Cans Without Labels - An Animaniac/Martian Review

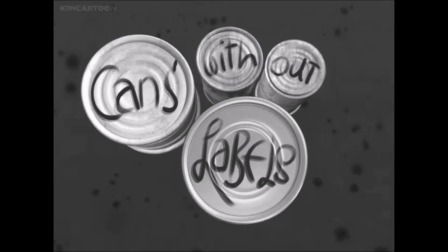(8:14)
You can see this in his bumpers and Simpsons shorts. The Danes call it lack of quality control. I could understand what was going on and what each character was feeling in the cartoon. What I didn't like about it were the expressions being constantly extreme.
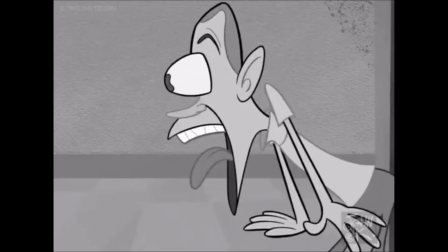(8:27)
For somebody who goes on and on about the varying degrees of a particular emotion, he doesn't seem to realize he created his own monotony in his recent work.
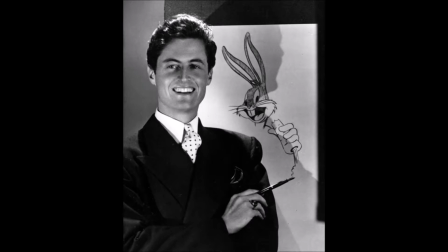(8:36)
Like, even Bob Clampett, his favorite Warner Brothers director, would have known when to restrain himself and when to go nuts.
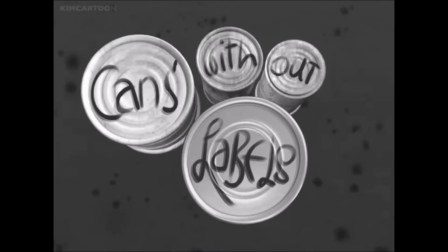(8:43)
And no, I hadn't noticed he left in animation notes in his newer stuff. Damn. As for the technical errors, I think I know what you mean.
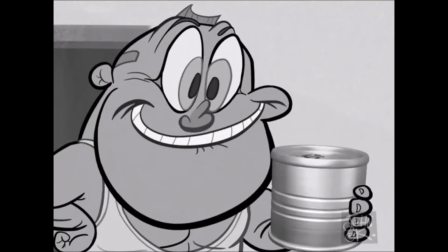(8:52)
Some of the dialogue, especially George Licker's, sounds like it was stitched together from multiple takes. I guess as this was Michael Pataki's last time voicing Licker before he died of cancer in 2010, he only had so much to work with.
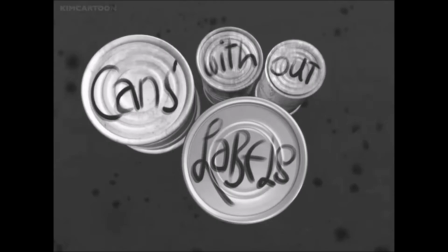(9:05)
It's pretty sad to have one of your last projects be tied to someone who finally got caught with his little Johnny exposed, 9 years after you died. However, I did notice John tends to use more overbearing sound effects than required,
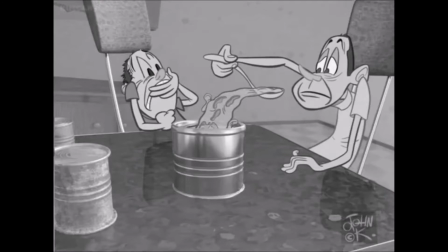(9:19)
like when Ernie tries to eat the face but finds it too repulsive to keep down.
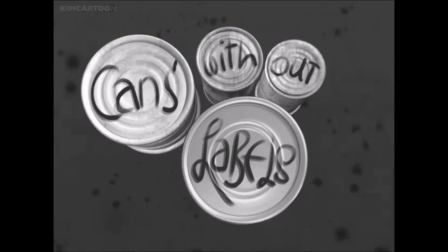(9:23)
In that scene, I think he did it to compensate for the face not being as gross as his previous stuff, yet it's present everywhere else. While I'm on that same sequence, John tends to use dramatic stings a lot in this picture,
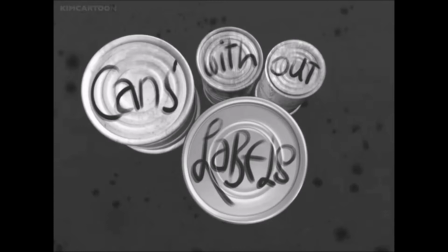(9:38)
and any other music you hear, if you're lucky, tends to go from upbeat and peaceful to intense and dramatic without a transition. At least, not one I heard. I'll admit that I don't hate George Licker's design.
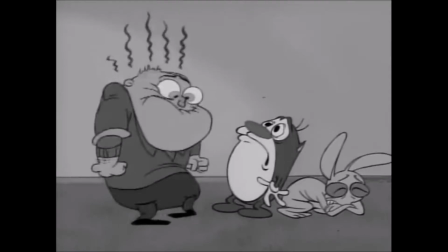(9:51)
when Bob Jakes or Mike Kim drew him on Ren and Stimpy as a bug-eyed, tightly wound blood sausage of a man, there was something funny and almost appealing about him.
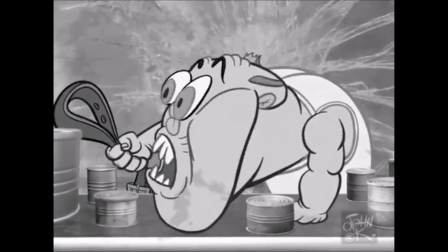(10:00)
But here he's exaggerated to such a grotesque degree you really come away not liking him. Or any of these characters that move like single-celled organisms filled with wet goop.
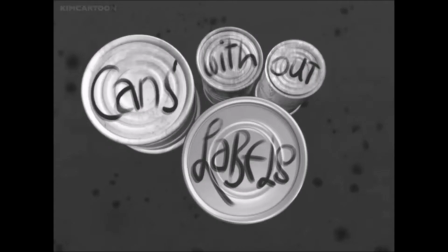(10:08)
Get this screaming man without his pants away from me! Looks like them and Chris Riccardi were the only people to make Licker look presentable. And here I thought Jim Smith, who did the layouts with John, could do no wrong.
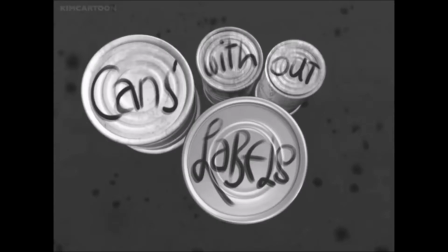(10:22)
May Riccardi rest in peace. It was a novelty when the Ren and Stimpy pilot substituted backgrounds for crazy color cards painted by Bob Camp,
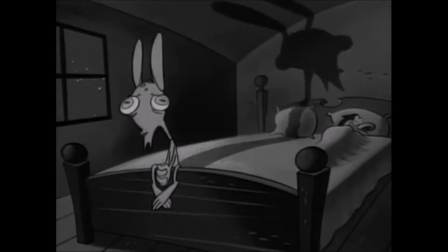(10:30)
but personally I prefer the more grounded backgrounds of the later episodes. Bill Ray and Scott Wills would design color schemes that elevated the mood of everything.
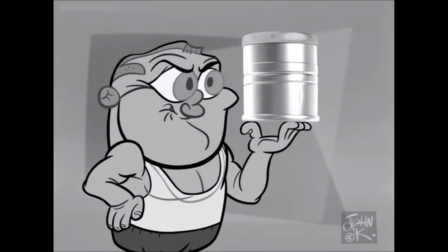(10:38)
Seeing John Kay regress back to these abstract backgrounds is really insulting considering the amount of money he was given.
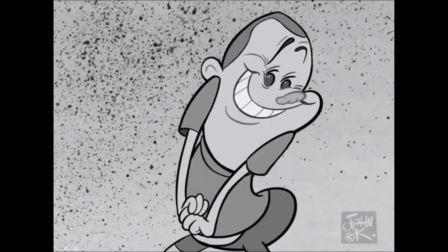(10:43)
It goes to show that he really has no new ideas.
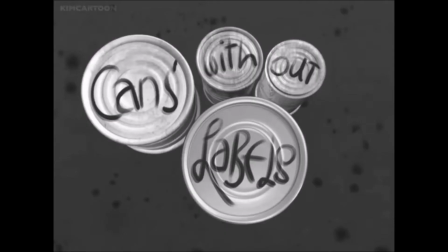(10:46)
And the version I watched on YouTube, which I assume was ripped from the DVD, because those went out before the digital copy was made available to donors,
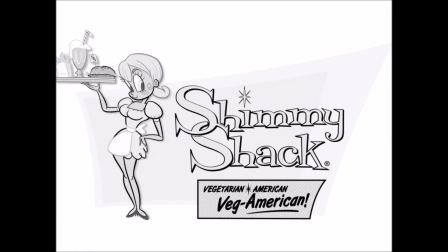(10:54)
unbelievably featured an ad at the end for a vegan chain restaurant. Now that's just insulting.
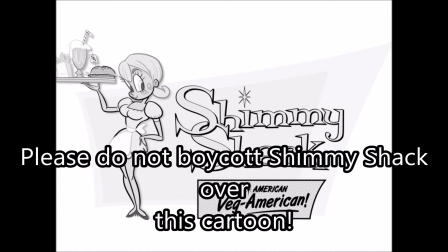(10:59)
For all his talk of giving the cartoon directly to the fans, he has the nerve to stick an ad at the end of the cartoon that's 6 years late.
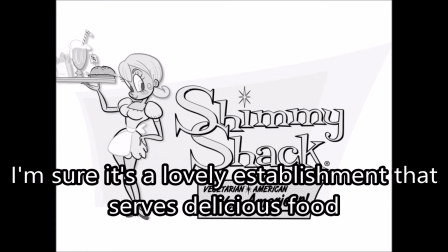(11:07)
And it's nothing new, of course. It's the same warmed-over 50s nostalgia he's been peddling for his entire career.
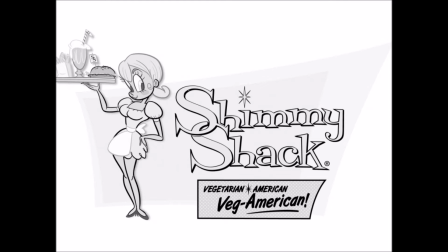(11:12)
No new ideas, just the same thing devolved to puerility. And you know John doesn't believe in making an ad for a vegan place. Like most boomers, he's tied his eating of meat to his masculinity and has made many, many posts and even comics about eating meat being the manliest thing you can do.
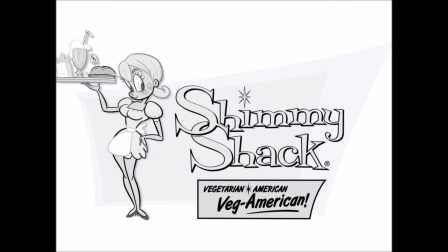(11:27)
That sick old monkey's a sellout and a hypocrite. Yeah, I remember seeing that bumper, but didn't think much of it. I think he removed it when he posted the cartoon to his YouTube channel. Don't subscribe to him.
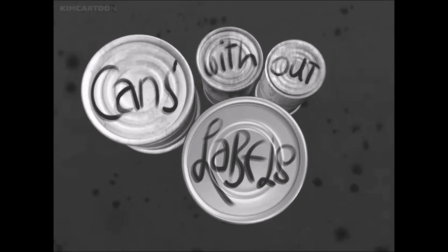(11:42)
Alright, now, the improvements I'd make to the cartoon. Well, for starters, I'd alter Ernie's reaction to the canned face.
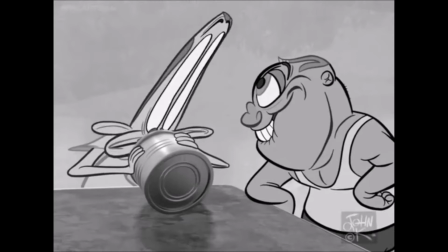(11:49)
You know how his head expands as well as his eyes? Why not have the rest of his body catch up to it and come back down into his chair?
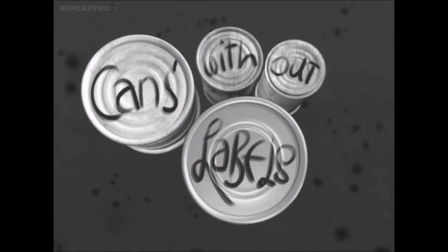(11:57)
That'd be nice. Okay, this one is a minor thing, but shots of Licker leaving the kitchen when he goes to the
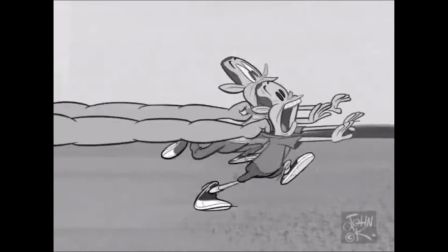(12:03)
bathroom and Slab and Ernie dashing away from the table and opening the door to see Donald Bastard couldn't hurt.
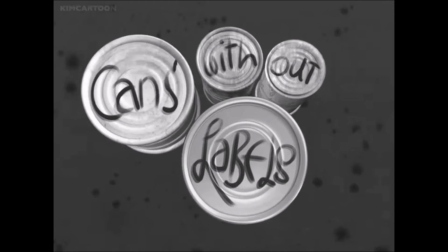(12:10)
Next would be to get someone to make a shot of the face looking grosser than it was in the picture.
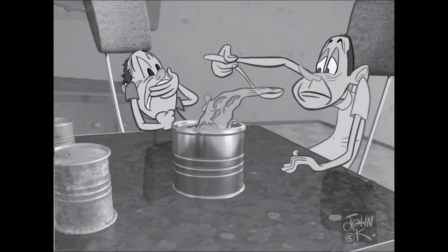(12:16)
That way the overabundance of sound effects would be justified.